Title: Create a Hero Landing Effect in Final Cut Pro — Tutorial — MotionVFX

Have you ever wanted to feel like a superhero? This guide might make that possible. I'm Konrad from MotionVFX. Welcome and enjoy the video.
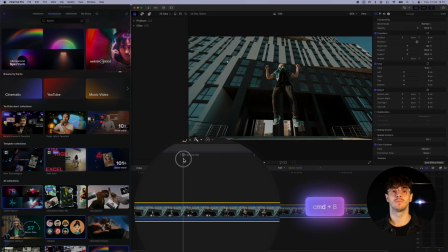(0:18)
We start by selecting the part of the video from which we want to extract a segment to animate the jump.
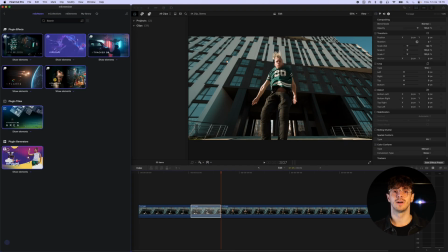(0:24)
Then, we apply Amroto AI to it by dragging it from M extension. We mark the tracking area.
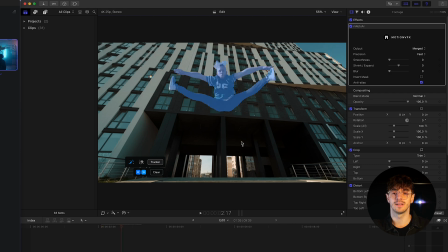(0:30)
In this case, it will be the jumping person. We click track and make sure that no frame has any missing parts in the rotoscope.
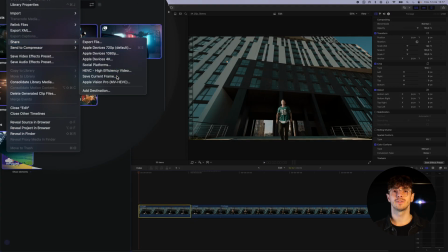(0:37)
We select a frame from the video that will serve as the background for our composition. We save it as a PSD file and open it in Photoshop.
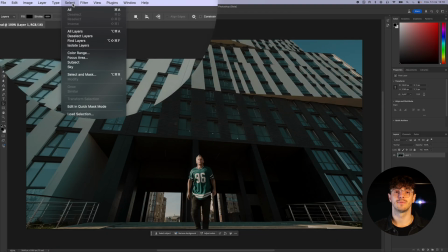(0:45)
What we need to do is clean up the frame so that the person is no longer visible.
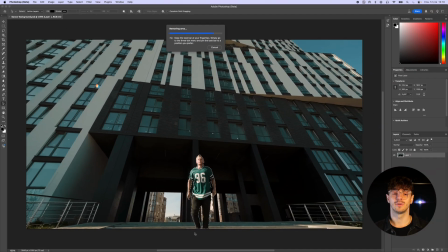(0:50)
We click on Select, then Subject, and use Generative Fill to remove the object from the scene.
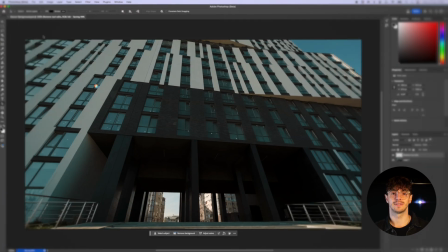(0:57)
After these steps, we save the image and import it into Final Cut.
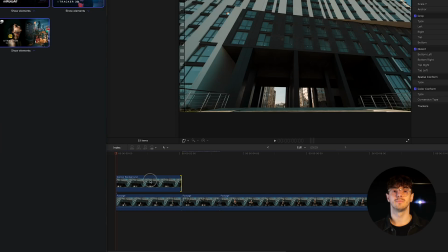(1:02)
We trim the frame to match the duration of the part of our composition where the actor will be animated.
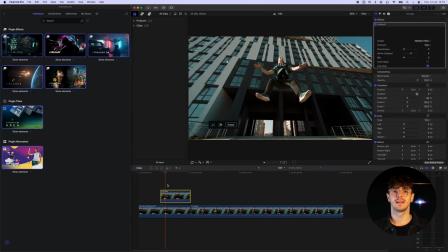(1:08)
The video segment, in which we use Amroto AI to cut out the character, is placed above our image with a cleaned background.
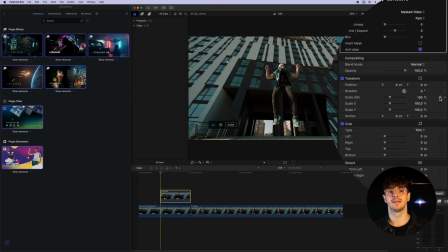(1:15)
The next step is to animate the cutout character to create the impression that they are falling from the sky and landing on the ground. We do this by animate the position and scale.
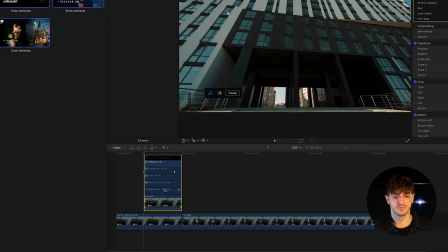(1:30)
We make sure that our animation is linear to create a smooth transition between our animation and the character's original movement. Smoothing the animation could create the impression of a lack of fluidity.
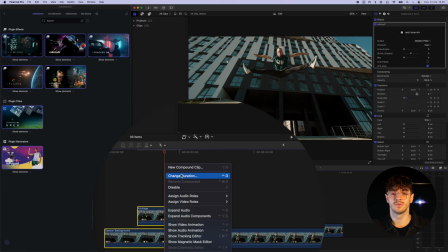(1:41)
The next step is to place everything into a single compound clip to make the following steps easier to perform.
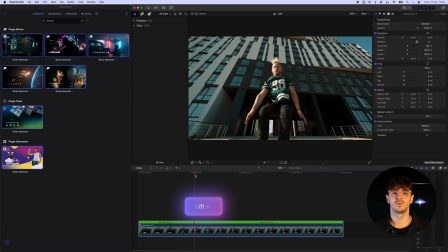(1:50)
After placing everything into a compound clip, we use the Blade Speed tool to speed up the animation segment, giving our composition more dynamism.
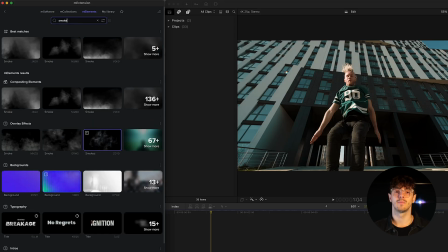(2:01)
To add a bit of a blockbuster feel to our animation, we will add a dust impact effect at the moment our actor lands on the ground.
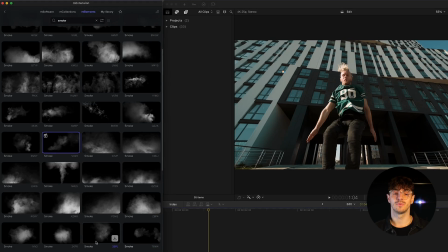(2:09)
We go to M extension and look for a smoke element that fits our composition.
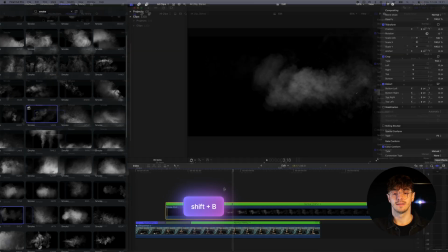(2:14)
After selecting the appropriate element, we need to match it to our composition.
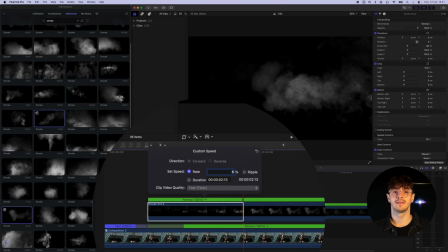(2:19)
In our case, the shot is static, so there's no need to track the smoke element.
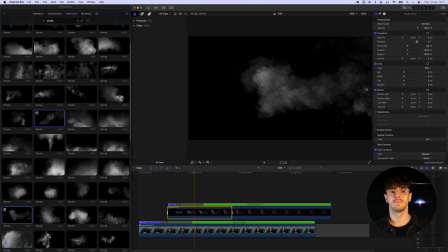(2:24)
It's enough to adjust its timing, position, rotation, and scale.
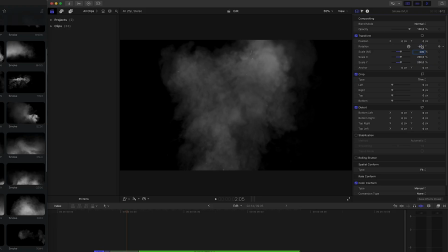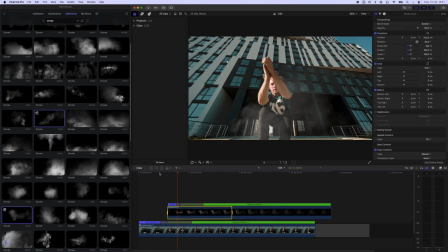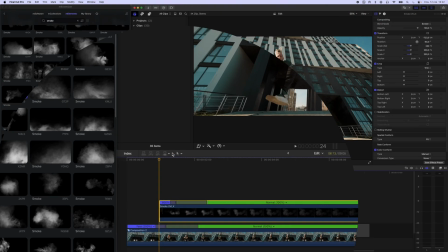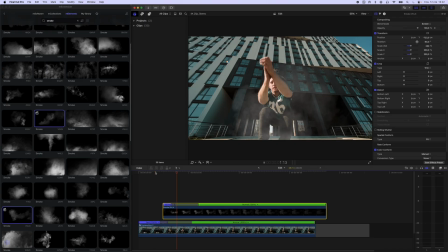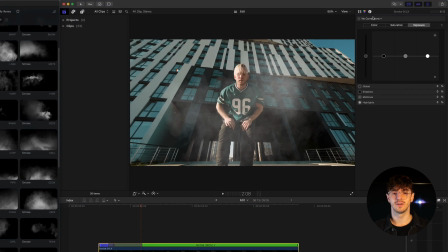(2:58)
To increase realism, we also match the color grading so that it blends well with our original video.
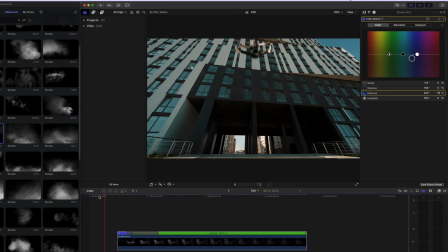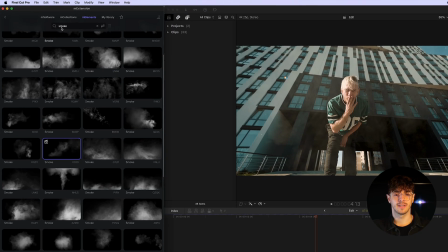(3:10)
After placing our smoke element, we can apply motion blur to our animation using M-Film Look, which can be found in M extension.
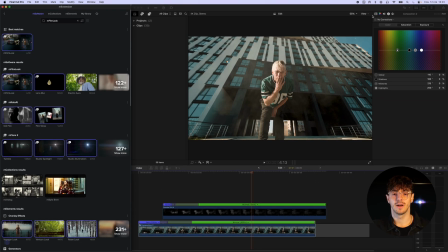(3:18)
Finally, we place everything into another compound clip, which we will continue working on in the next steps.
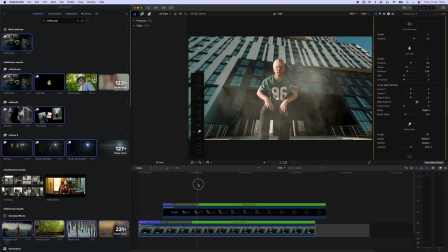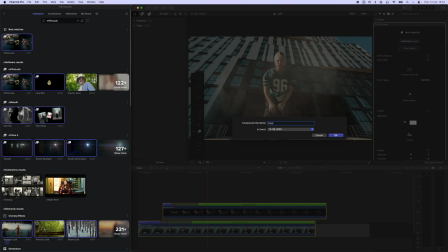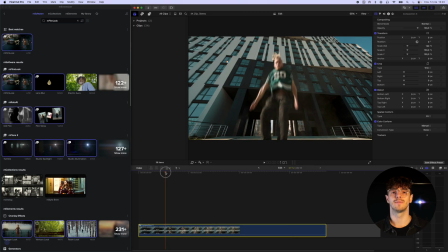(3:36)
I think we need even more of a wow effect at the moment our actor lands on the ground.
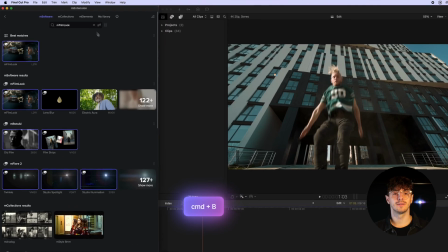(3:41)
To achieve this, we'll add the quake transition to our composition.
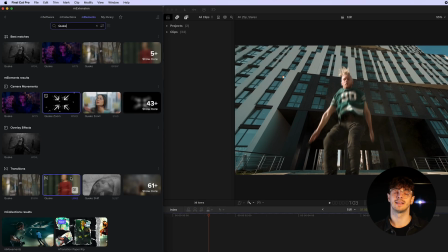(3:45)
We find the spot on the timeline where the landing occurs and use the blade tool to make a cut.
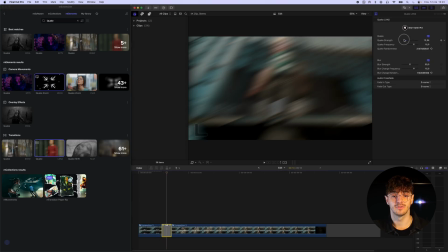(3:50)
We then place the transition at the cut point.
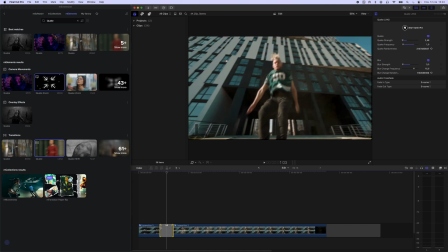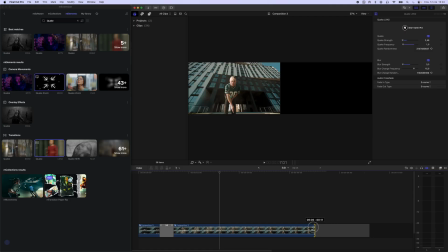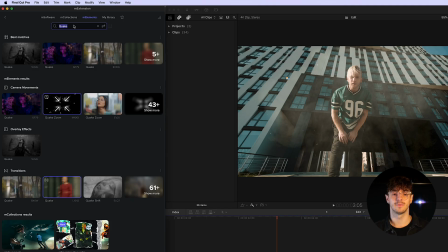(4:05)
To make the composition even more convincing,
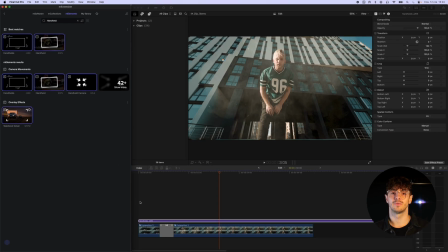(4:07)
let's add a handheld effect to give the whole scene subtle movement and the impression that it wasn't shot using a tripod.
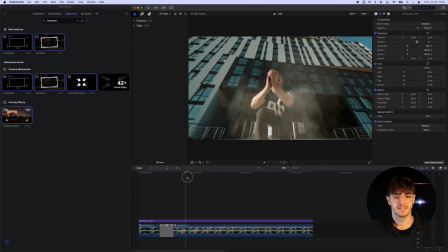(4:14)
These kinds of tricks also help give the entire animation a more cohesive look.